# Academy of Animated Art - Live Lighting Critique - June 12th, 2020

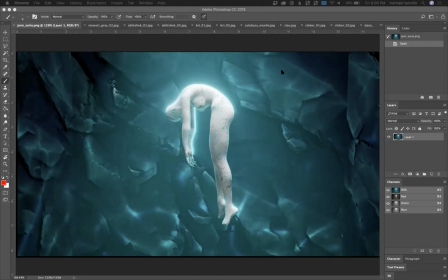(4:05)
So we have, for those that are here, so Fran I saw first, so I want to get into it with hers.
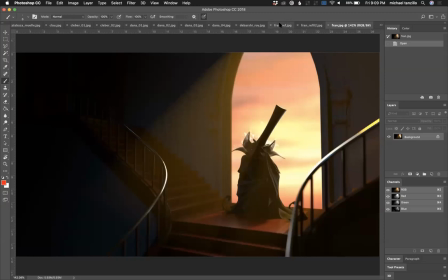(4:16)
All right. Okay. So we have, so Fran, you are a photographer that's looking to make the transition over to CG. I know a thing or two about that myself. I've done that in a past life. Very cool stuff.
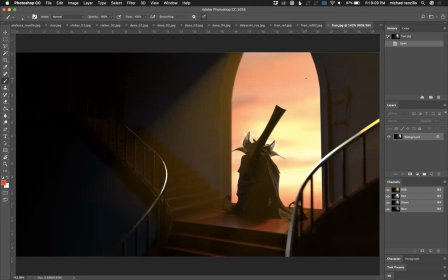(4:32)
The best part about CG is that, well, there's two really great parts compared to photography is that you no longer have to worry about hauling a bunch of equipment around. You can usually do it on like a laptop or a small computer. And you can play with the physics of light, which is very, very cool.
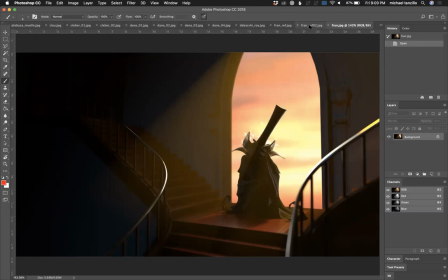(4:48)
You can break rules much, much more often. So I want to take a look. You've got a couple of reference points here.
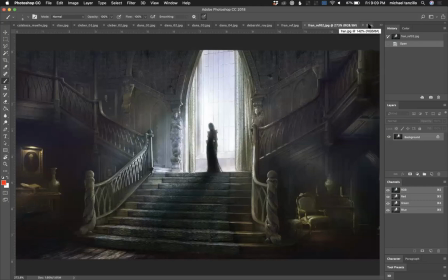(4:55)
And really beautiful stuff. This one's a little bit more silhouetted, but I really like that we're seeing some specular highlights on the railings coming down the stairs.
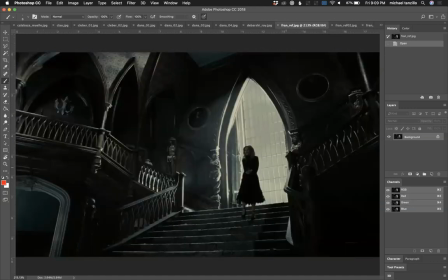(5:06)
We've got the light glowy background. Same thing here, very similar. This one's a little more muted, so the contrast level is a little bit less. We're seeing more of the character here, and the background is a little bit less bright.
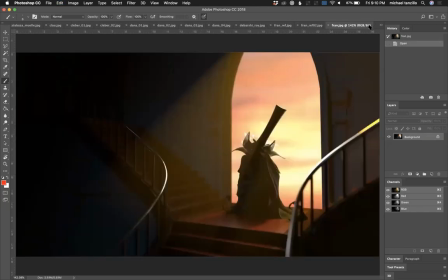(5:19)
So you can really kind of push it in two directions. The one thing is this one gets really dark up around this area,
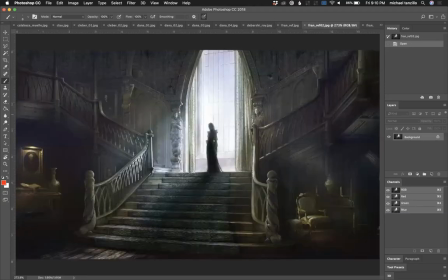(5:31)
where both of the reference points you really can see into the entirety of the room a little bit, because as this bright light's coming in,
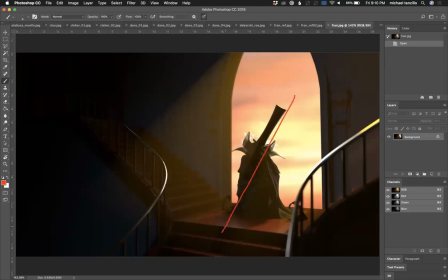(5:39)
it doesn't just like fly in and die. It comes in and just scatters in all directions and really will fill in some of these values. Now you're getting some nice specular hits coming down the railing here, a little bit on the stairs, which looks really nice,
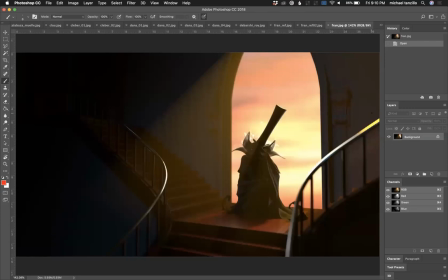(5:54)
a little bit up the stairs here, but you really want to push this bounce light into the space and really kind of amp that up a little bit, like really create some shaping on this column over here and um and really really uh just kind of push that stuff
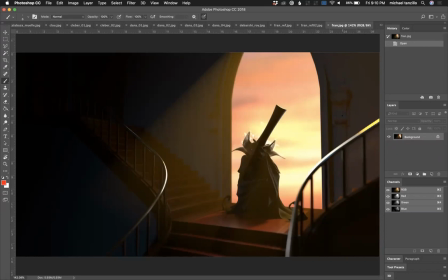(6:10)
oh to answer the question from leon uh no that was uh uh nick collaborating nicholas collaborating with an animator before okay so in terms of the character lighting um it's a it kind of depends on what you're going for between these two reference points right
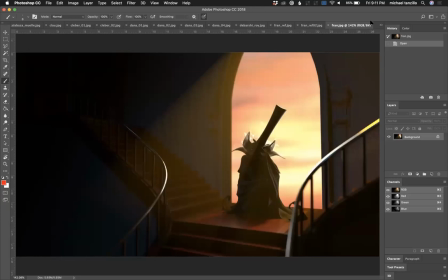(6:27)
this is so normally in
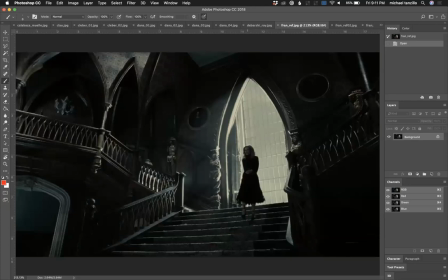(6:33)
shots like this this is kind of an establishing the environment and then we get more
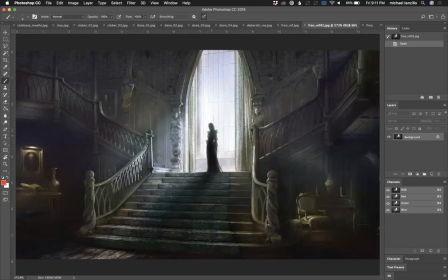(6:38)
into the character so like this will establish this character and then the next shots will be the like dialogue
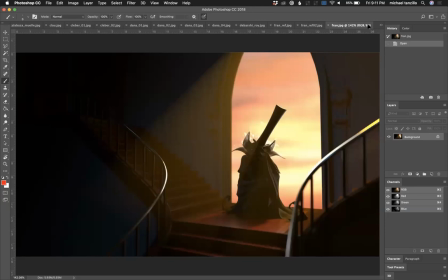(6:42)
with this character and in your example this is kind of the only opportunity we have at getting to know this guy.
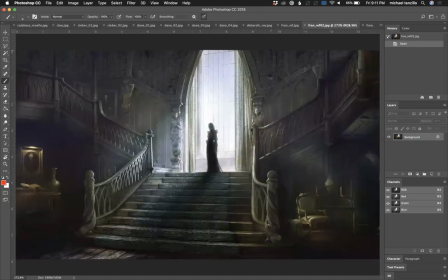(6:54)
So I would like to see a little more light wrap, a little bit more, sorry, not this one, a little more like this reference where we're seeing a little bit more of the face,
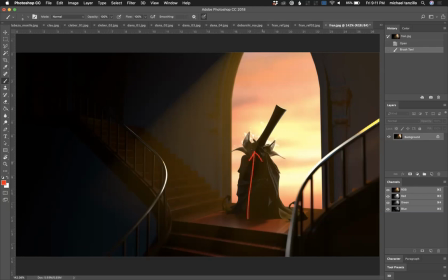(7:02)
a little bit more light kind of wrapping around and really playing up the light bouncing up on him this way. So more shaping around the top. You know, the way Nicholas was doing in his example, the ears will get a glowy orange, like a warm hue back there. And then just a lot more specularity on the wings and everything like that.
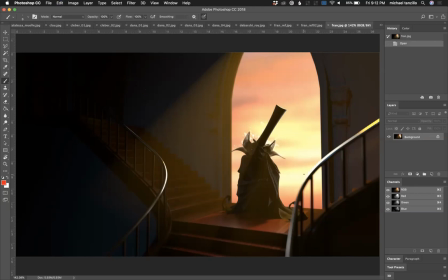(7:20)
And then just push some more light up in here. so that would be my big advice uh for you for for this iteration um and then yeah try and get some of the warm hues because the warm hues in the face will help separate it from the surroundings and um uh i'm sorry
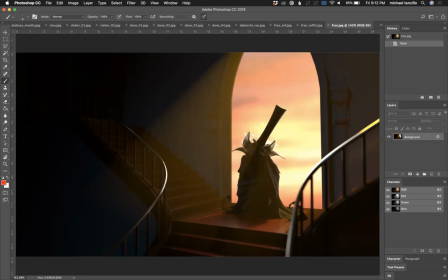(7:36)
will help separate the face from the body and the hat and all the other body parts so you just kind of want to create some hue differences within there too but i think that uh it's a fun project to learn cg if you've been doing photography this whole time so i think that's
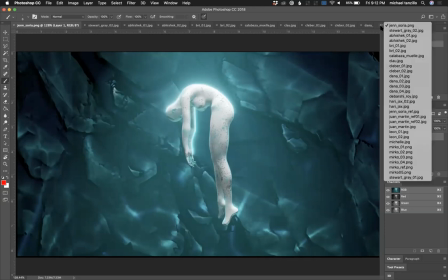(7:50)
that's um a really cool uh a really cool challenge for yourself um let's see uh in terms of
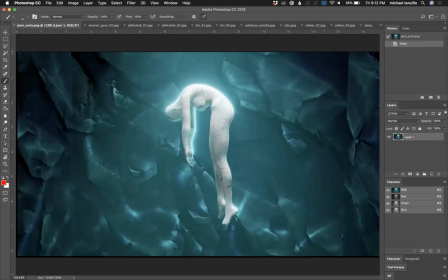(7:59)
we i see uh leon is here so let's go ahead and hop over
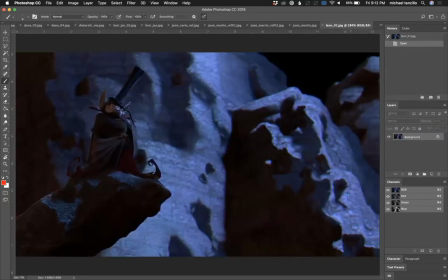(8:03)
and leon okay so we've got